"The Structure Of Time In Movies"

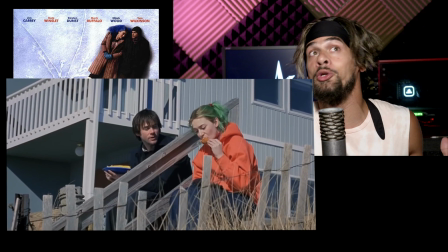[12:33]
It represents new beginnings.
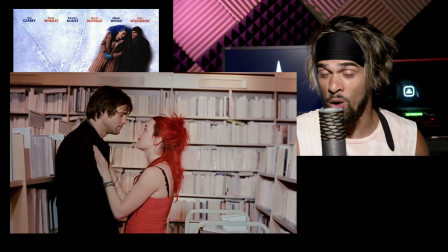[12:35]
Then as the relationship grows, her hair changes to red, which represents the passion that they have for each other.
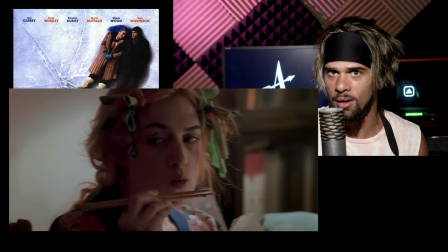[12:43]
Then as that passion slowly fades, her hair fades in color, and we have this more orange, auburn kind of look.
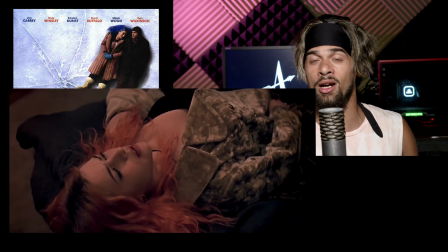[12:51]
So every time we see Kate Winslet with that hair color, we know that the couple is on the verge of breaking up.
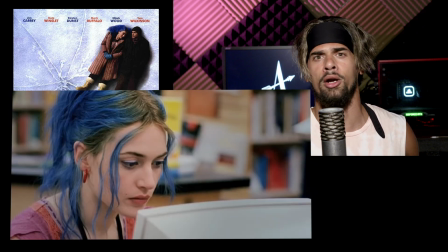[12:59]
And then after she has her brain erased, her hair color turns to blue, which represents just a blank slate.
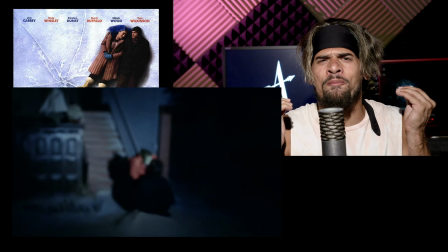[13:08]
Just filmmaking magic, okay?
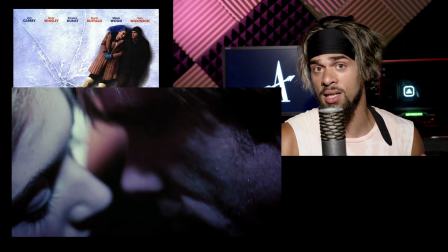[13:12]
Just a great example of a non-linear narrative that's very well executed.
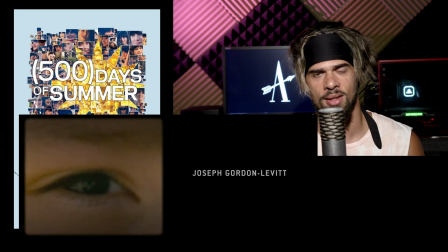[13:17]
Another example I want to bring up is 500 Days of Summer. This is another romance movie about a couple breaking up.
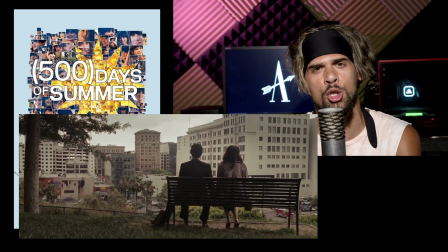[13:25]
In this movie, we start off with a couple sitting in a bench holding hands. We see an engagement ring on her.
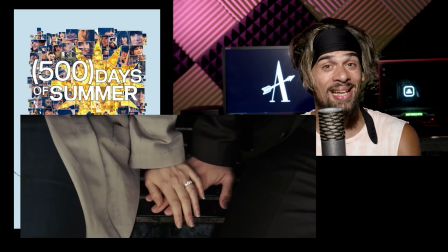[13:32]
This is actually the last scene of the movie.
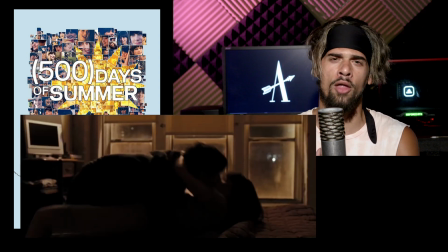[13:35]
We start off there, and then the movie takes us through all the ups and downs of the relationship.
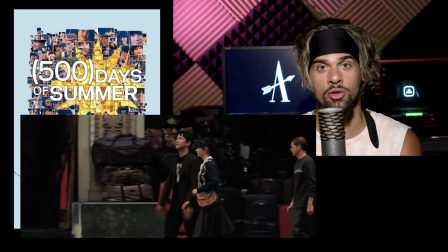[13:42]
The director uses text inserts to indicate where they're at on the timeline.
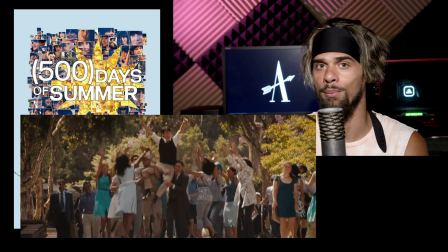[13:48]
And at the end of the movie, which is also the first scene of the movie, where they're holding hands on the park with an engagement ring,
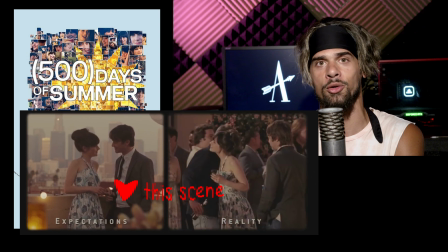[13:56]
we learn that Zooey Deschanel's character is actually engaged to somebody else.
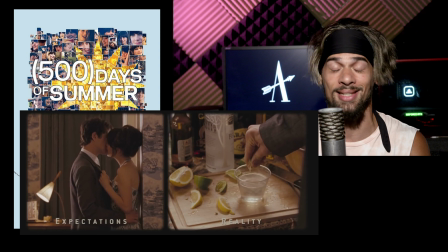[14:02]
And the guy doesn't get the girl at the end.
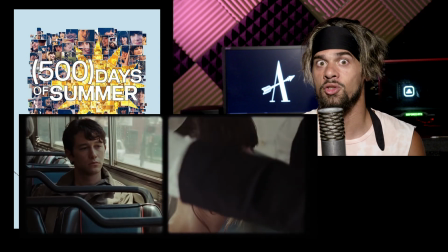[14:04]
But this was a great surprise because the movie starts off with them holding hands and we see that engagement ring.
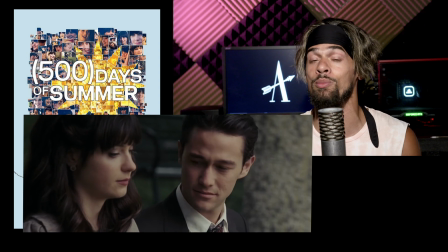[14:11]
So while they're going through all their ups and downs, we assume they're going to end up together because that's what we saw in the beginning.
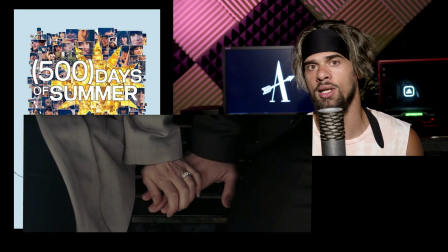[14:18]
But because Mark Webb structured the story in that way, it really made for a surprise ending. So when you do a non-linear story, forcing your audience to piece together this kind of puzzle narrative, it has to be well executed and it has to offer something new and some new perspective, or there has to be a good reason why you're putting your story non-linear. You can't just do it for the hell of it, all right? You're not Tarantino. So, moving on. 99% of the movies out there are going to be linear or non-linear. Time is like an arrow. It's always going in one direction. But on the rare occasion, you can have a movie that's completely backwards. For example, the 2002 film Irreversible. This movie was directed by one of these French weirdos.
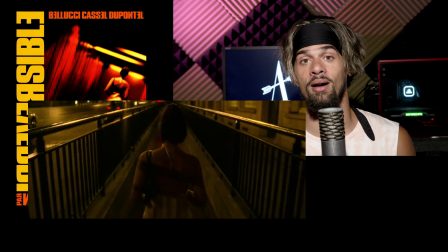[15:16]
It follows the story of a woman who gets raped,
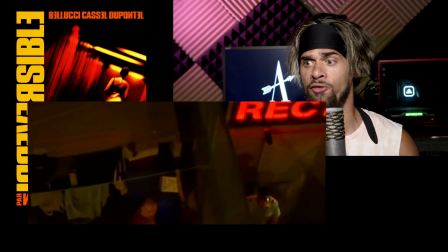[15:21]
but the entire movie, the flow of the action is all backwards.
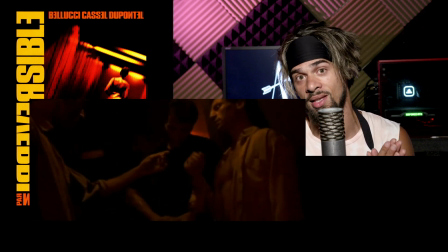[15:25]
The beginning is actually the end, and then the end is the beginning.
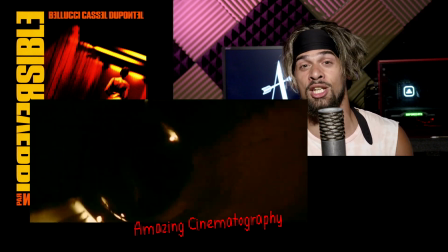[15:30]
And this movie is shockingly gruesome. There's a scene where there's a fight, and a guy gets his arm broken.
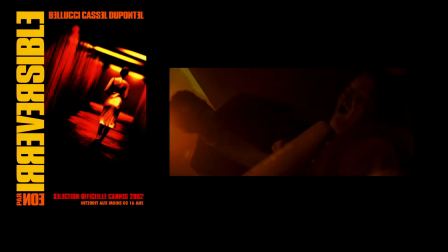[15:37]
Then he gets his head smashed by a fire extinguisher. Here's some footage of some baby seals. Okay, that was tough.
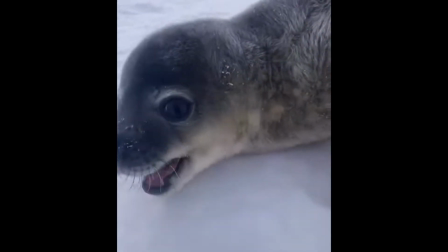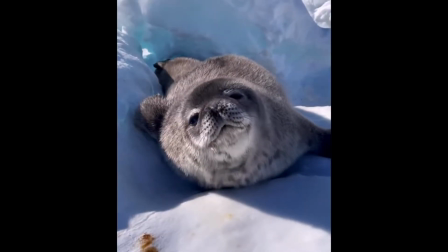But yeah, you can have a movie that's totally backwards. Another way to structure your narrative is by using time loops. The old time loop movie. I love this kind of movie.
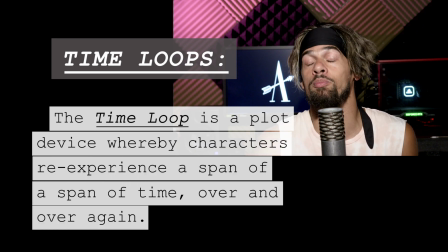[16:17]
This is a story structure where your characters re-experience a certain span of time over and over again. The most famous example of this is Groundhog Day.